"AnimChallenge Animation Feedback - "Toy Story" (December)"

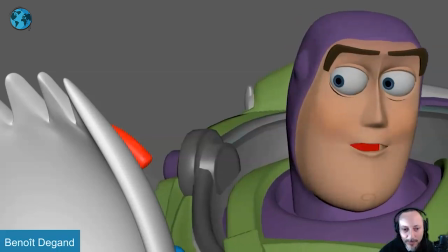7:14 Also, it feels like sometimes the scrubbing is a bit off. That's why I'm hesitant in bringing it back on. but the
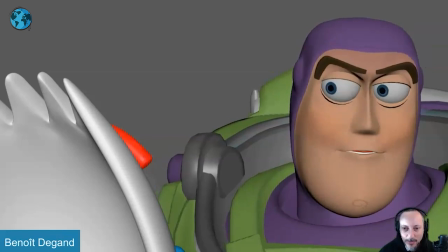7:22 teeth closed for the t is not quite there we pretended it feels like it's always
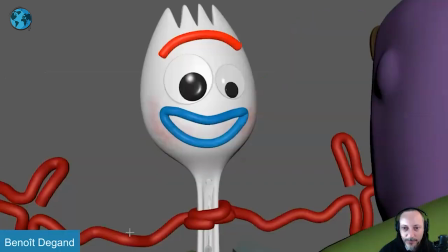7:28 open there watch out for that tended i love this here but little things that i love here is that he doesn't quite get it and it's like it's hopeful like visually it's hopeful it goes up and also towards the person talking and there's a little bit of what
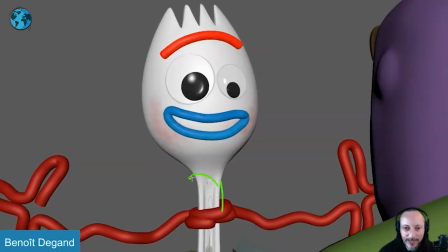7:46 and they could have a little little bit of a lean over and
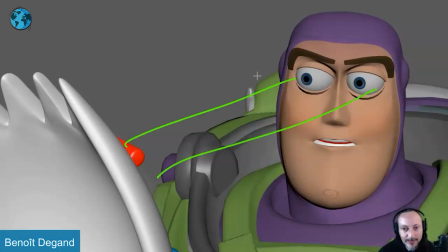7:53 this is the biggest one where to me he's he stares a lot again watch our eyeline i like that little just that little look like he's he's thinking hesitating you got the the toy story offset
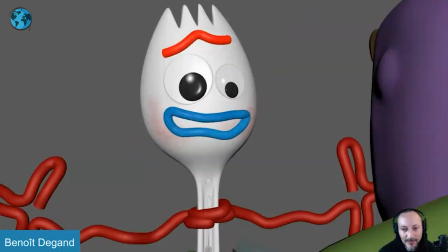8:06 blink is there we lied and i like that also that's like it's
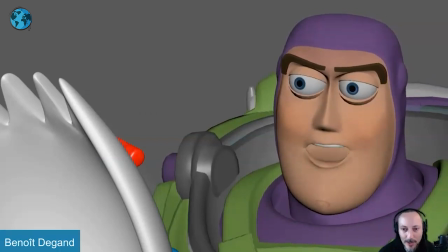8:11 reconfirmation of we lie we did with the nod the thing that i'm looking at if i think the scrubbing out here is that not that this is you know from from a technical or acting point wrong but my thought was there that what
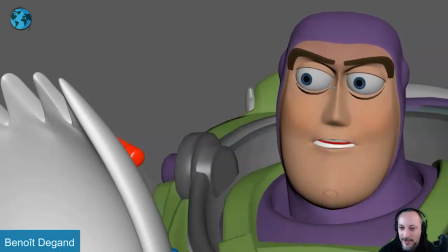8:27 if he has a slight hesitation in saying it so he breaks eye
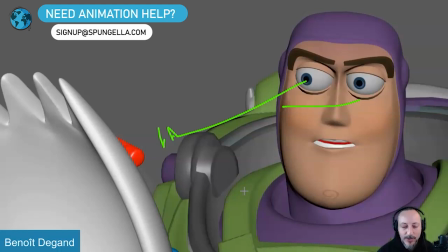8:32 contact so there could be a moment of of him looking and then we
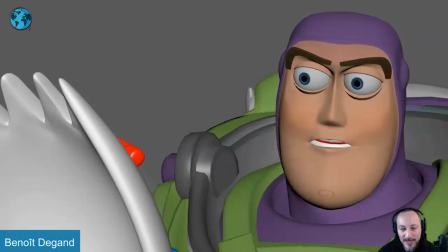8:37 lied there's a little moment of should i say it maybe i should or relax those eyebrows so they get a bit more pathetic a bit a bit less you
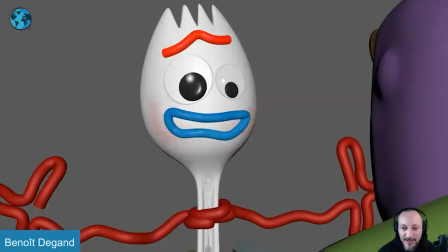8:47 know not angry but kind of concerned looking relied just something even doing relied you have it a little bit in there where it goes
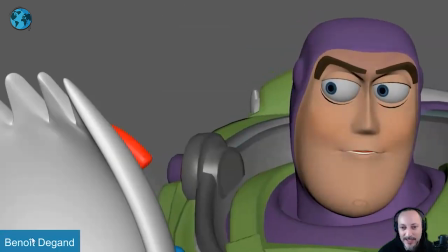8:55 up i'm going to be pushing that a bit more but that's to me the biggest thing where it's such a stare i get it here but then i
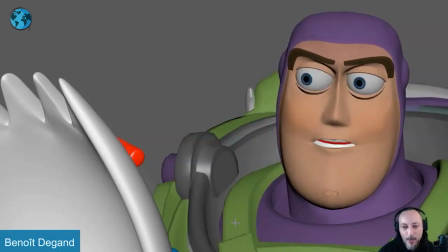9:04 wish there was just a little bit more because he ends up being almost a bit one note in terms of the thought process and how he's talking to the character and we need to have a bit of a either like a resolution like i'm really gonna say it or should i say it there are many ways you can go there but i feel like a little bit of complexity there in terms of the thought process and then
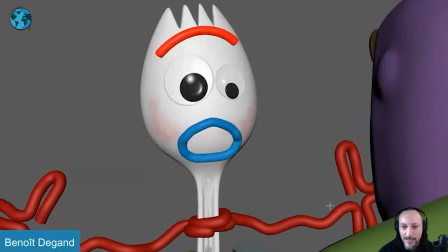9:23 saying something would be really cool we lied and i love that i love the drop in here and then going back with a little bit of tension in there i think this is really cool i really like that ending there
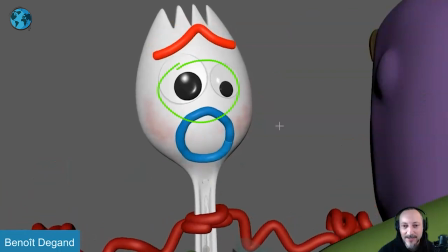9:41 and all the technical things of the wiggly eyes are great
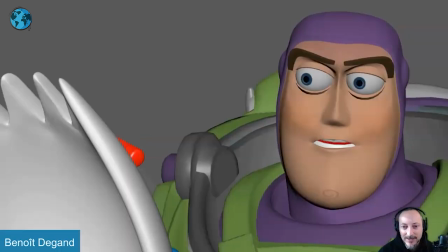9:45 but that's that yeah to me there's some really good stuff it's nice and subtle i like the choice of audio i would just have an extra layer of performance and just like i said it could be anything he's he's more determined to say it or he hesitates for a little bit he feels guilty or there's you know there's stern look but then almost sad that he has to say that i
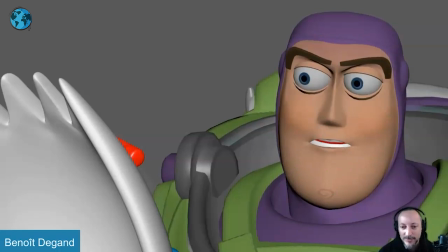10:04 think there's there's almost a missed opportunity in terms of what we could bring there in terms of acting complexity and that's that thanks all
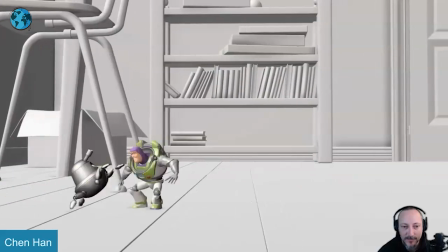10:12 right let's play this in full here first there's no sound i can
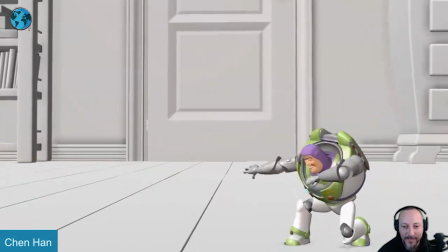10:16 make sounds here all right
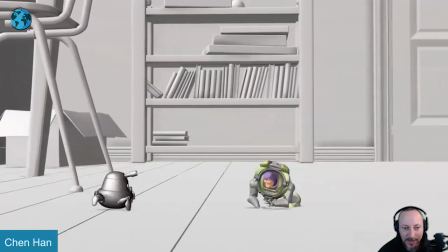10:22 lots of cool stuff let me just reframe a tiny bit here so
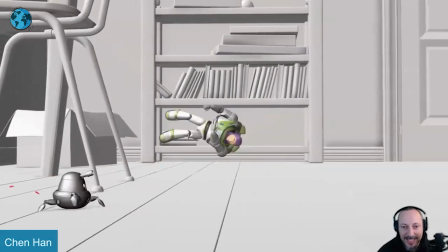10:29 there's some good timing there in terms of and then that holds i think it's a bit rubbery again given the hard shell and
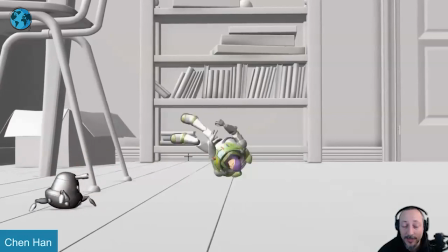10:38 just kind of looking at what the movies were doing it's a bit not that i animated them just looking as a as a viewer as a fan this just felt a
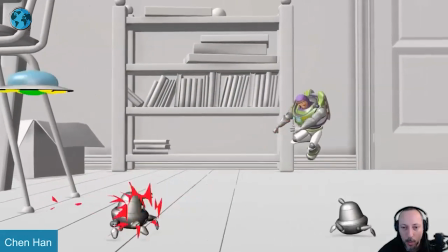10:45 bit soft and rubbery in terms of the structure that's pretty cool i would almost
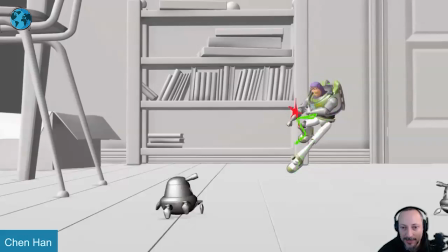10:53 straighten slightly more to give this just a bit more room just a bit higher in the knee in a bit more negative space and open this up a tiny bit it's tricky with
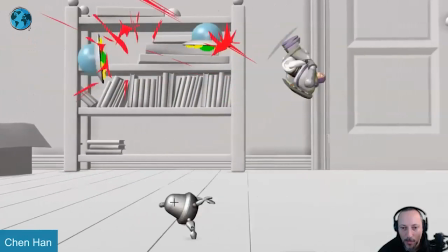11:03 with all the the structures there that's all great the rhythm is really cool
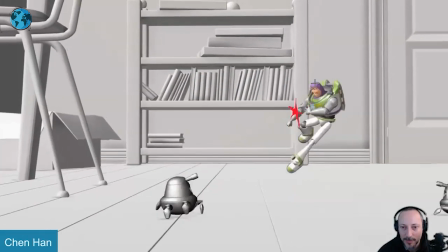11:08 but there's also something about where it comes to a sudden stop you can see the spacing wise with i can put in the onion skinning here it goes up to here up to here it's a little bit of a camera move but still you can see how the head actually goes down a
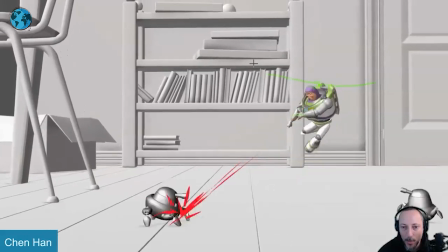11:23 little bit so it feels like it hits that wall right there so i would personally just
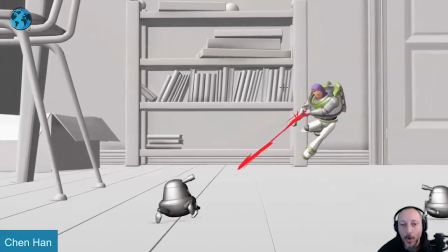11:28 kind of ease in into that and then drop this
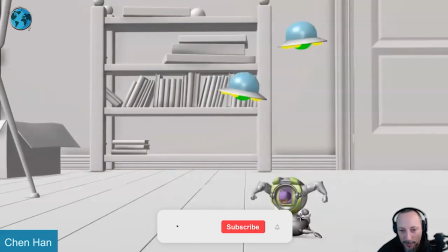11:36 i don't to me it feels like you would put the feet here maybe
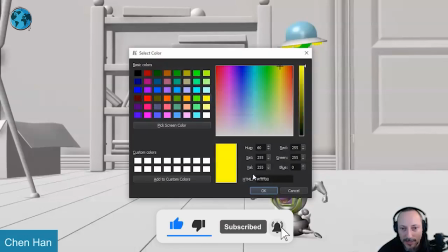11:41 i should switch color so it's not green on this green thing but i
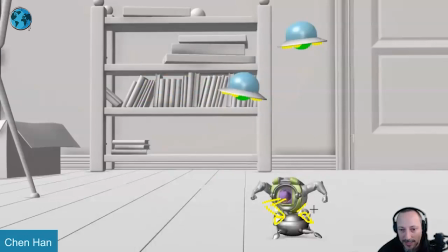11:45 would personally put the feet here to then get a really clean silhouette in terms of that and then you got this here and then you can do that even though it's a bit twins it could be a slight change in the arm pose but i think having the feet on top squishing that
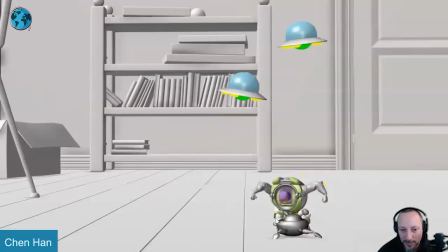12:01 little guy there and because of this here that could be a bit of a an offset so maybe legs out and then maybe less there so more bent here it may be a bit of a
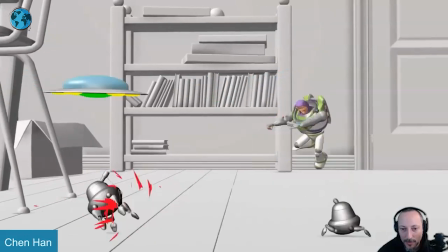12:13 a slight tilt there so you can go so it kind of has
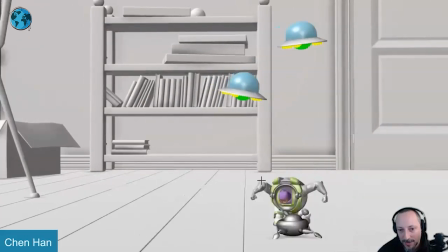12:18 that direction because it's going there versus it's straight up but then actually goes
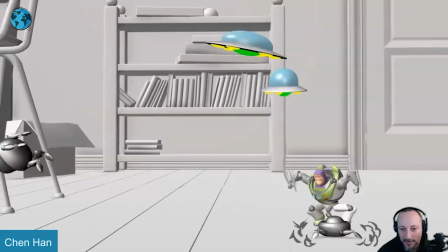12:24 this way if that makes sense like that seems better but a weird
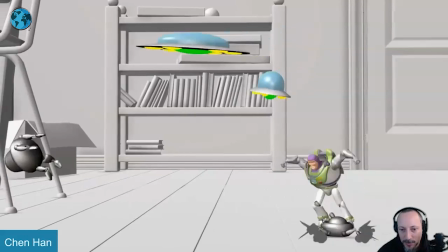12:29 connection there so i will bring that um turrets gung turret down and like i
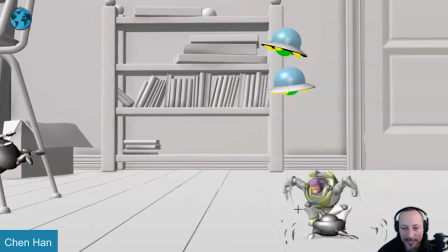12:35 said bring this the character up higher seems like a muddy silhouette a little bit that
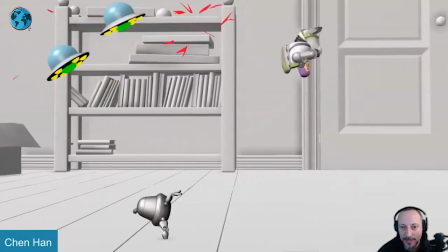12:42 but you have speed lines and stuff and to me i would have then cheated a little bit in terms of
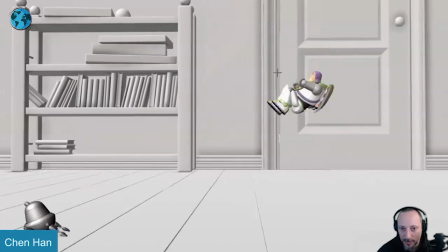12:47 a blur i know nothing has blur here but or or at least have some speed lines to
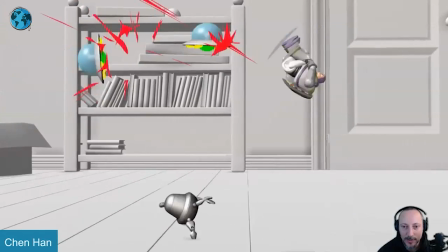12:52 take away the strobiness there's something stroby about right this section there and maybe also breaking up the shapes into something else there's
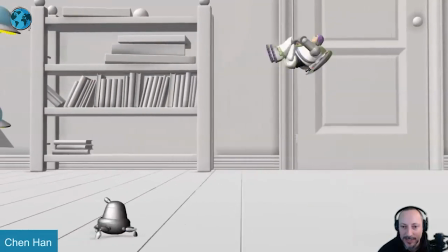13:02 something where once you get into this it starts to feel slightly repetitive just because of the
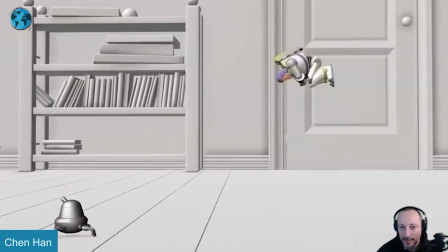13:07 angle and the shape so maybe that would have helped as you start turning as
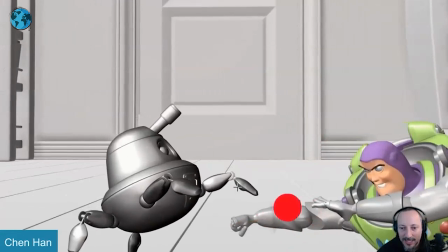13:11 it gets faster to start adding those speed lines and then into that this one at the end i felt like this is all cool but bring up the guy here and this guy here just kind of frame everything higher or tilt that camera
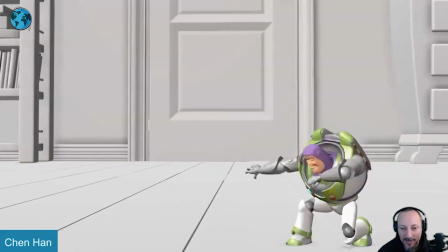13:25 down same thing here as we're done we're we're so low here with so much room i would just kind of reframe that a little bit even though you might argue well that's in the in my horribly drawn thirds here it's nicely down there but i would It's a little kind of tilt down a bit.
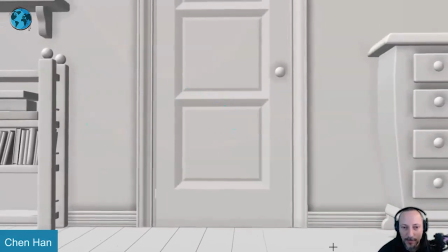13:42 And this one, there's something about the,
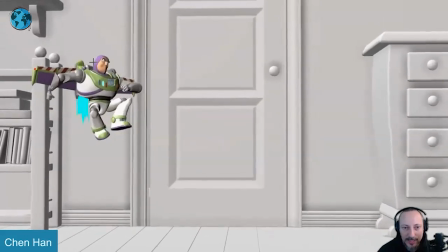13:46 it's almost like you want to go again, where it's that hold seems to go this way.
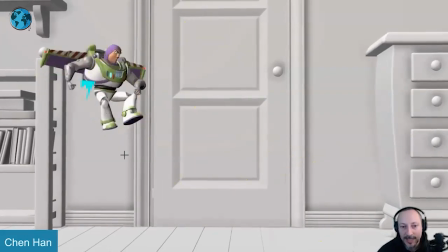13:51 And I will continue to go up a bit more. It's kind of, you want that, that up, that feel of that stretch.
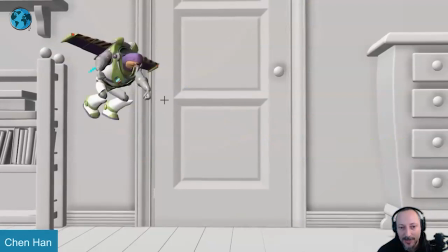13:58 And then that way, when you go down here, it's not straight, but you have a slight,
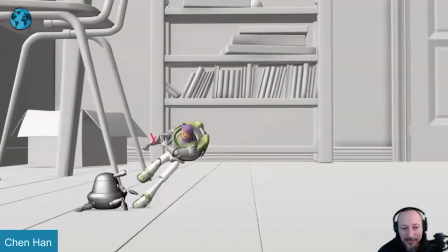14:04 slight angle into that. And then with the exit, just to me, it's mainly rhythm and path.
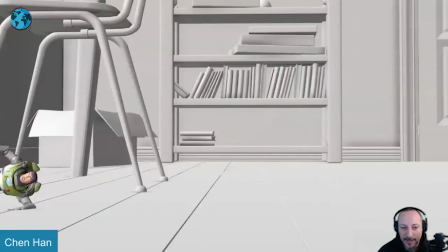14:13 If you watch this, there's good stuff there. Like I said, it feels like, you want that.
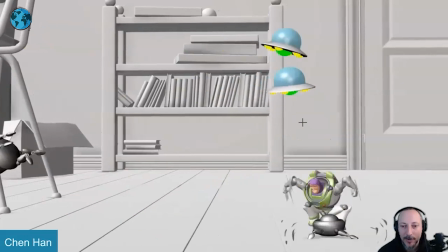14:21 There's so much energy going out. You want that to continue just a bit longer. And even that could be, let me see.
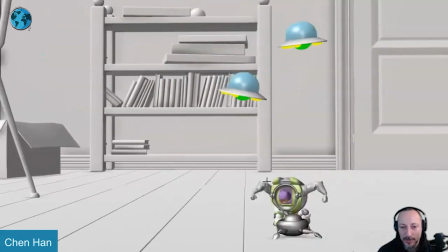14:28 Even that could have potentially one or two frames of a longer hold. Again, with the legs out for bigger squash.
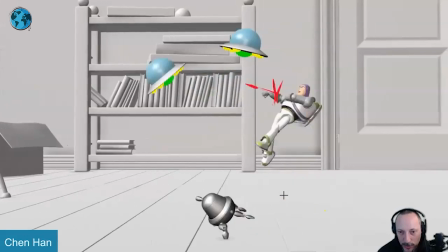14:35 And then,
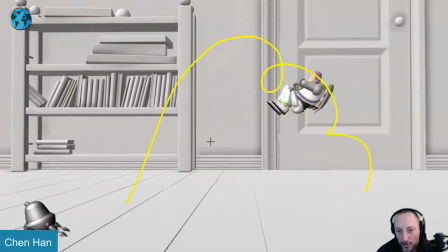14:37 maybe it's also the evenness could be could have maybe slower roll here and then speed up with
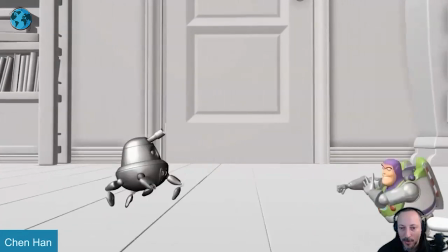14:46 the speed lines into that but the mechanics are really cool like the complexities here of all of that gets ready yeah
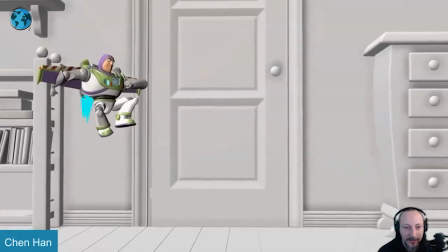14:56 and it's something a bit more a bit held there it's also very squashed there and That arm is right there where that wing is. So to me, I would keep that, but then I would bring that leg a bit lower. And then you can almost break the frame here with that arm and then the wing.
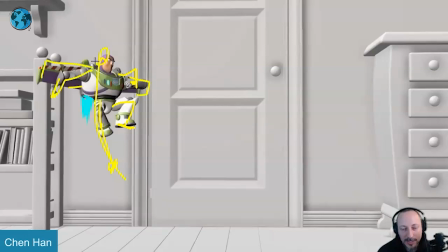15:12 And it kind of works there. Just give it kind of a line through there.